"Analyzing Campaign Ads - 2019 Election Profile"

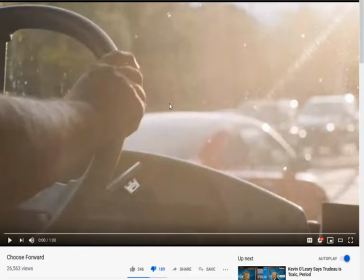[4:00]
This is going to be something that they show a few times in it. and it's very uh it's what they're doing with it is that you're going to notice that when they're talking about uh justin trudeau they're going to be driving down a straight path as if he's a straightforward person straight shooting
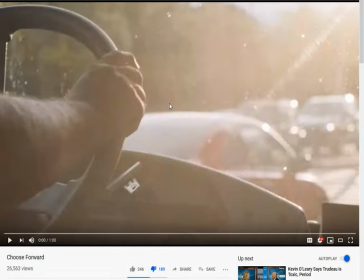[4:18]
but also that we're striving towards the future you're going to see this a few times and then you're going to notice something when it comes to the bus driver when they start uh talking about the conservatives so let's get into it let's uh just break it down bit by bit i got into
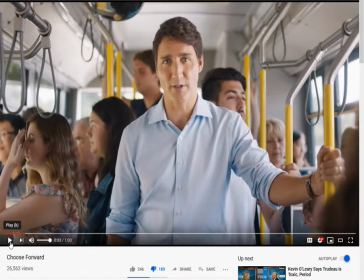[4:34]
politics to help people so the first thing first we've got justin trio pictured on a bus uh it's kind of hard to tell from here it looks like it might be an oc bus in ottawa although it's possible maybe it's somewhere in uh toronto or montreal that they're doing it but again this
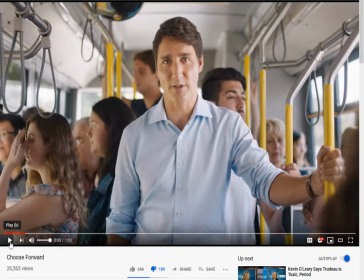[4:50]
is sort of trying to present them as the the common man they don't have him they got him just in his suit with it uh without his suit with just a sort of a regular shirt with his sleeves rolled up as if he's uh this kind of guy that goes into work rolls
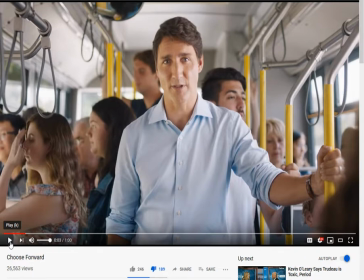[5:04]
up his sleeves goes to work every day takes the bus every day um so this is something a lot of people can relate to especially people who come from the lower class but even people in the middle class i know there's plenty of people that work in the middle class that still take
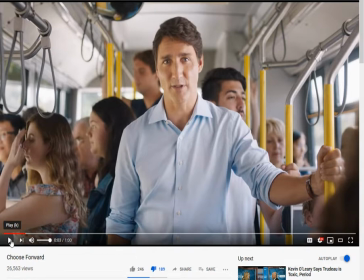[5:18]
the bus to work every day so this is trying to appeal to them because they're definitely the largest voting bloc but even just in this alone he's also trying to appeal to the minority vote because there are many minorities that do take the bus i've taken the bus more than i like to
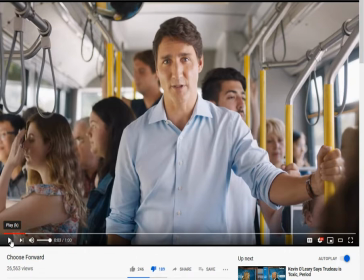[5:34]
uh more than i like to admit more than i like to talk about and definitely you do see a lot of minorities on the bus but this is the whole sort of picture about that he's just one with the people although you can tell already how unrealistic this picture is because anybody who's
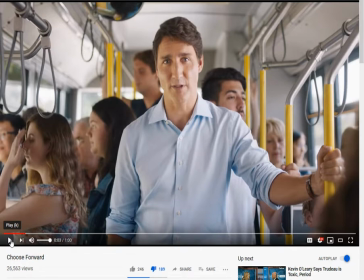[5:50]
really been on the bus knows that uh for instance you got people standing in the background people only really stand when it is incredibly busy on the bus and you're packed in there like cattle so right then and there it it does it's not gonna it's not really gonna fly i think with
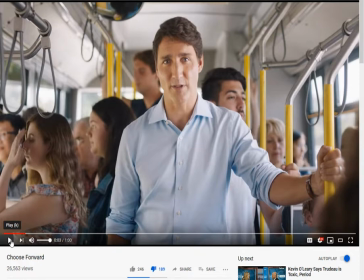[6:07]
a lot of people um what uh is it not rachel not i'm trying to think andrea horwath who's the leader of the ndp in ontario she tried to do the exact same thing during the 2018 provincial debate in ontario where
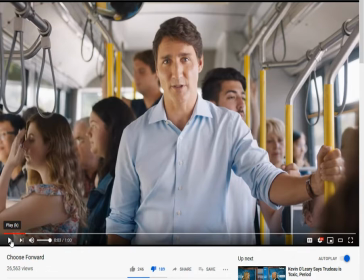[6:23]
she was showing pictures herself on the bus as if these 100k plus politicians like salary 100 000 salary each year politicians really do take the bus to work and trudeau doesn't have an entourage of a dozen cars
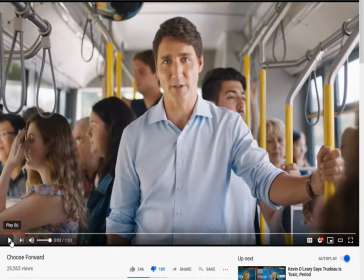[6:39]
that that lead him and follow him around wherever he goes or that he doesn't fly absolutely everywhere and again with that with what he says right off the start that he got into politics to help people this is sort of the image that they're trying to present like the people i've served here in papineau for
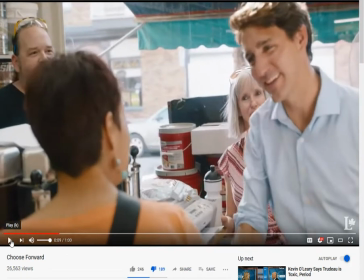[6:58]
more than a decade people who work hard to make ends meet so what we're seeing here is the small business owner shaking hands with justin trudeau to try and make it seem as if he's the type of person that's there in order to help them as if he his policies have actually been there to
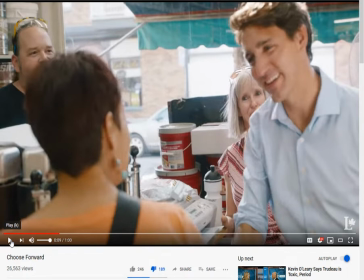[7:14]
assist the small business owner now this is important for the liberals right now because many small business owners have been struggling underneath the trudeau government and they've been finding hard to make ends meet his taxes that he's put on these companies have made a lot harder for them to keep their
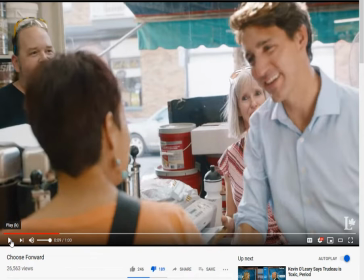[7:30]
doors open so it's important for him to brand himself as a friend to the small business because the small business is the uh staple of uh is the staple of canada these walmarts and these huge uh corporation stores they're they're sort of a new arrival in canada but for a long
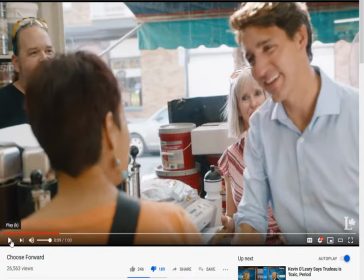[7:48]
time it always was the small convenience store the family runs a convenience store at the corner of the street that really was uh that really made canada so he's trying to present himself as being one of these people we're also going to see something else right here which is going to be his appeal for diversity. It's just right after this.